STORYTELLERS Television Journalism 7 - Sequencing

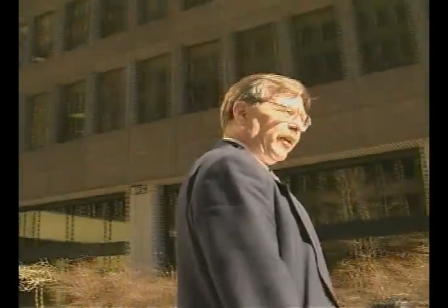[0:16] Anyways, no, can't do it here. Okay.
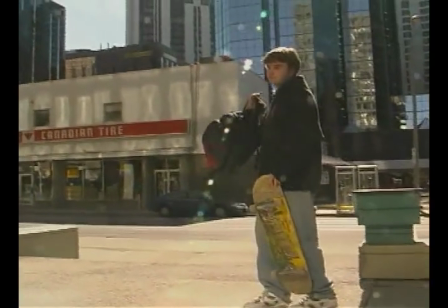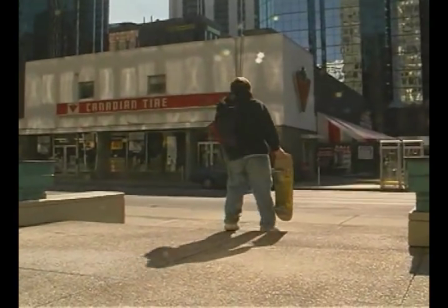What lies at the heart of television storytelling in particular is the same kind of ability to build sequences that movie directors use. It's not going to make sense, the story is not going to make sense to viewers unless it unfolds with a visual narrative.
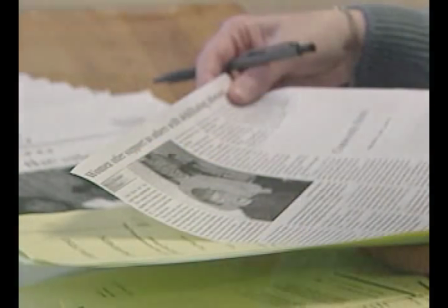[0:49]
Movie directors call it coverage. In television, we call it sequencing.
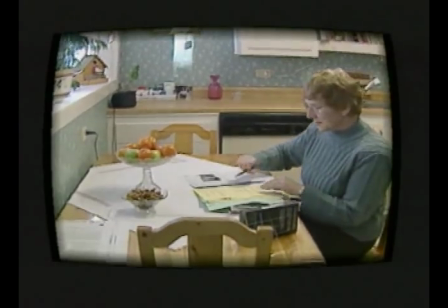[0:58] She also finds diversion.
A television sequence is a series of connected images,
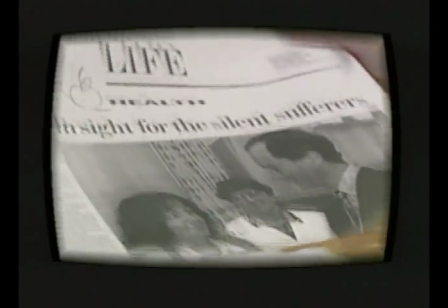[1:03]
pictures that show a variety of views of an unfolding action in an order that makes sense to the viewer.
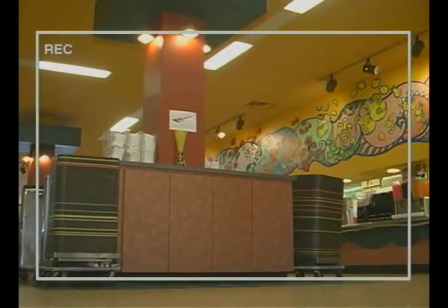[1:09] It is satisfying to talk to other people. Go ahead.
As television viewers, we tend to take sequences for granted. As shooters,
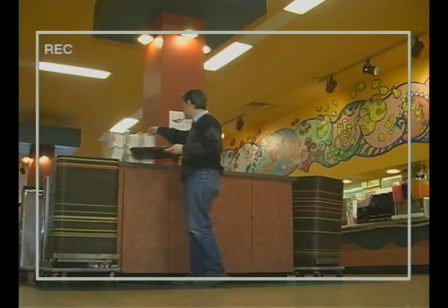[1:18]
we have to make sure to bring back pictures from the field that can be edited together in a way that audiences can clearly follow the action.
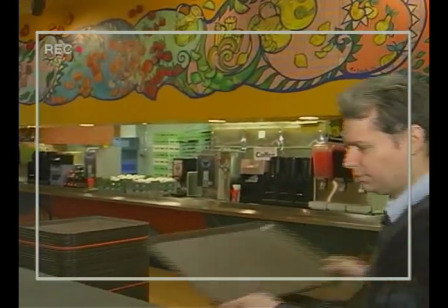[1:26] Got it. Will you just get out of frame again, please? I didn't have a clean frame, thank you.
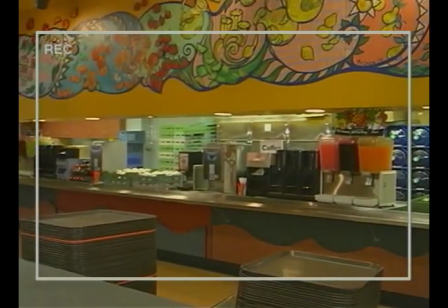[1:31] And now, yeah.
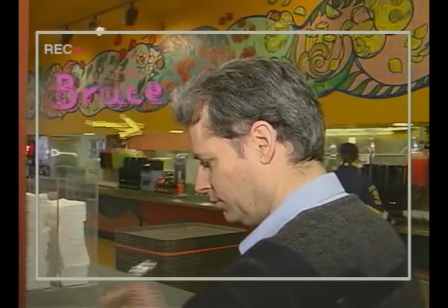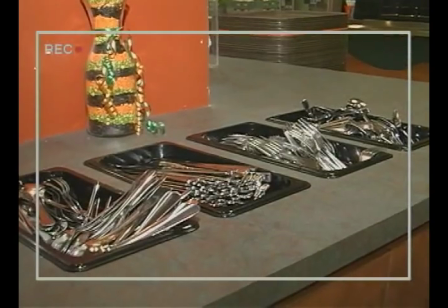[1:38] Anytime.
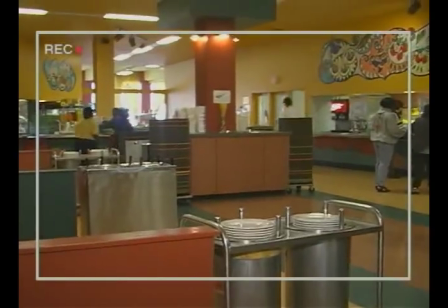[1:42]
Sequencing is visual storytelling.
I'm rolling.
That means shooting a variety of related pictures.
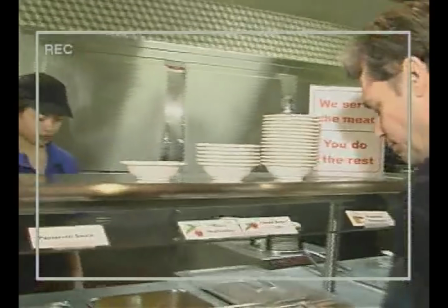[1:48]
You may not use all the pictures in editing, but if shot properly,
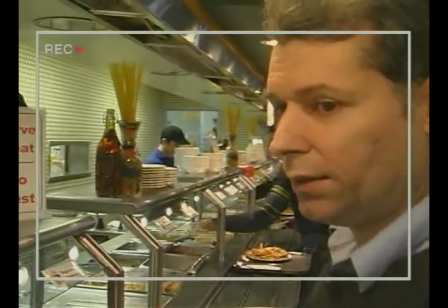[1:52]
they can be cut together seamlessly to appear as one continuous unfolding action.
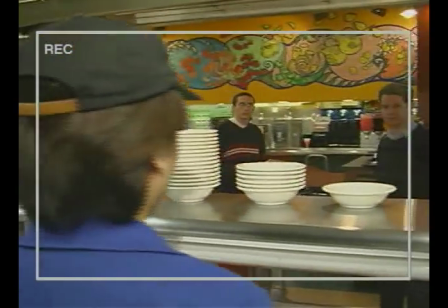[2:00] Okay. Anytime. Okay.
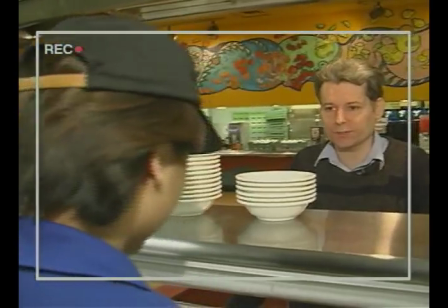[2:07] Can I have some? No, I can do it after. Chicken and rice, please. Okay.
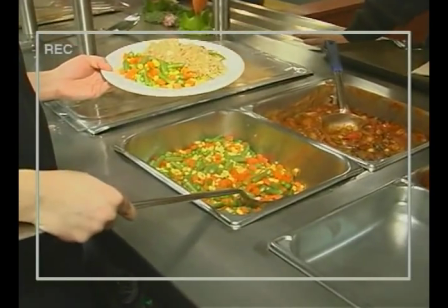[2:15] And there you go. Yep.
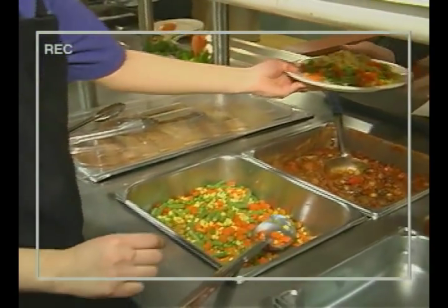[2:20] So don't forget to give it to him. Okay, do it all in one motion. All in one motion. Do it again, and this time give it to him.
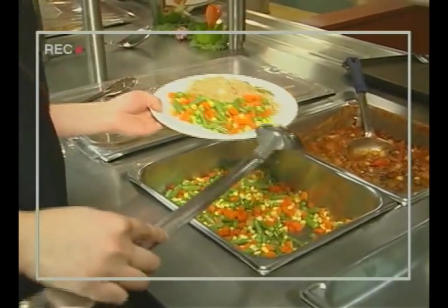[2:25] Just take some off. Just take some off. You know, just, yeah. And just because it hasn't gone anywhere.
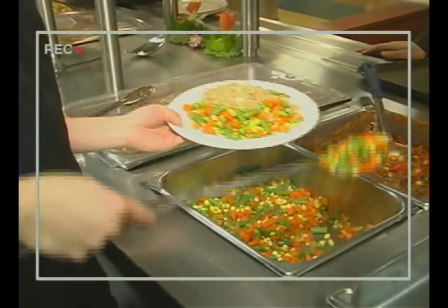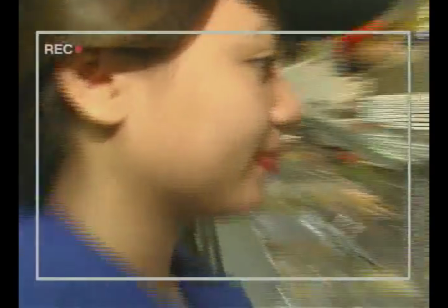[2:38] Thank you. Okay. Now, just repeat what you did. Just pretend that you're doing it, okay?
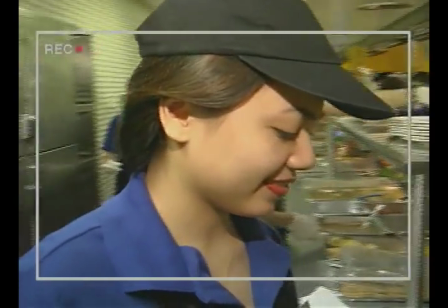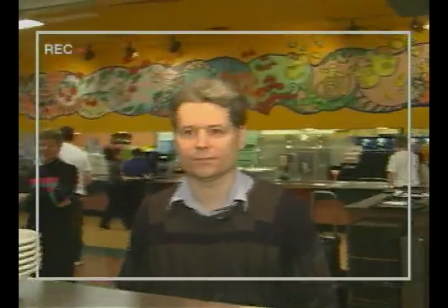[2:48] You can do it with an empty. Okay. There you go. Thank you. You're welcome. Okay, Bruce, now you pretend you're receiving it again. Okay.
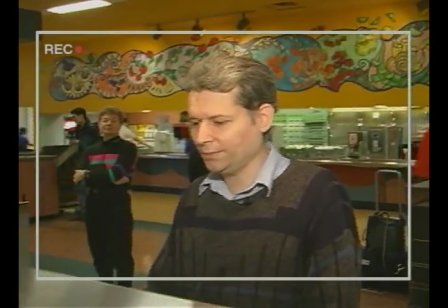[2:56] And then exit that way, okay, Bruce? Okay. Anytime. There you go.
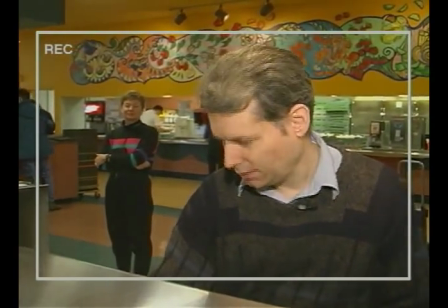[3:01] Thank you.
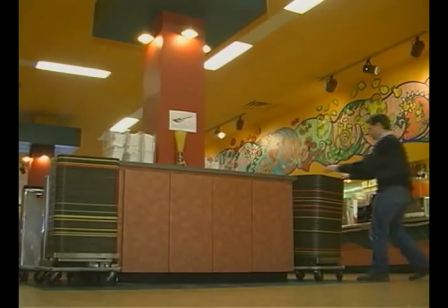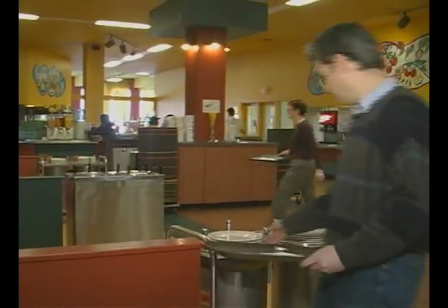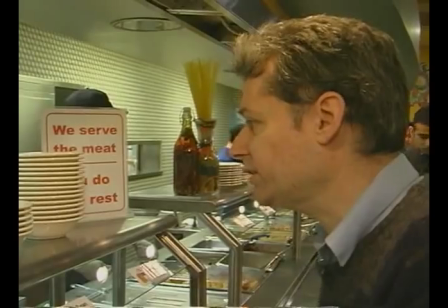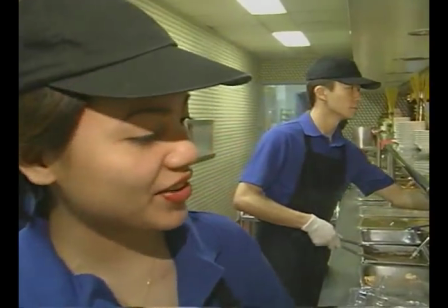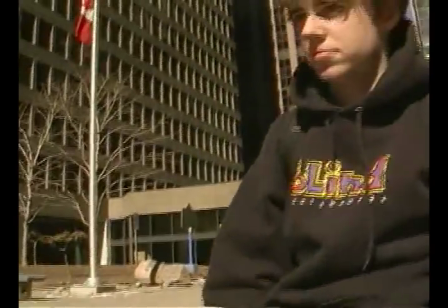[3:30]
Here are some things to think about when you're shooting for visual storytelling.
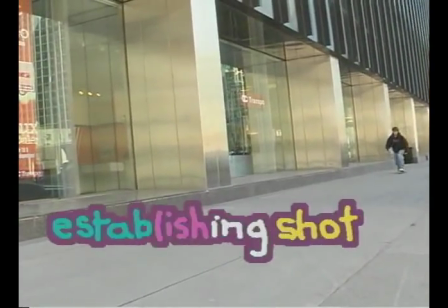[3:39]
Get an establishing shot. This sets the scene and lets viewers know where they are.
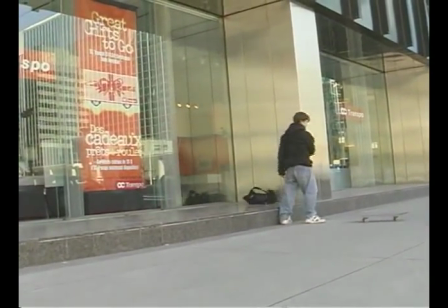[3:47]
No matter how small the action is that you're shooting,
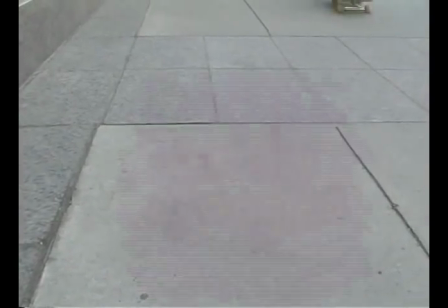[3:50]
have participants repeat that action several times so that you can shoot it from a variety of angles and with different shot sizes.
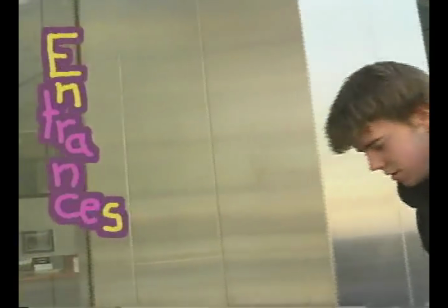[4:02]
Whenever possible, include entrances and exits in your shots.
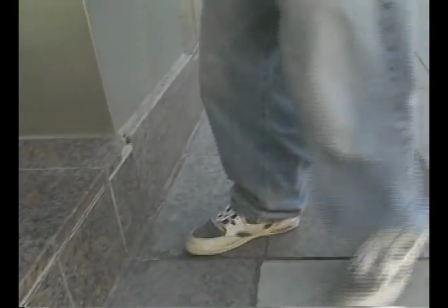[4:11]
Start clean and end clean. Once the subject has left the frame, the editor can cut to almost anything.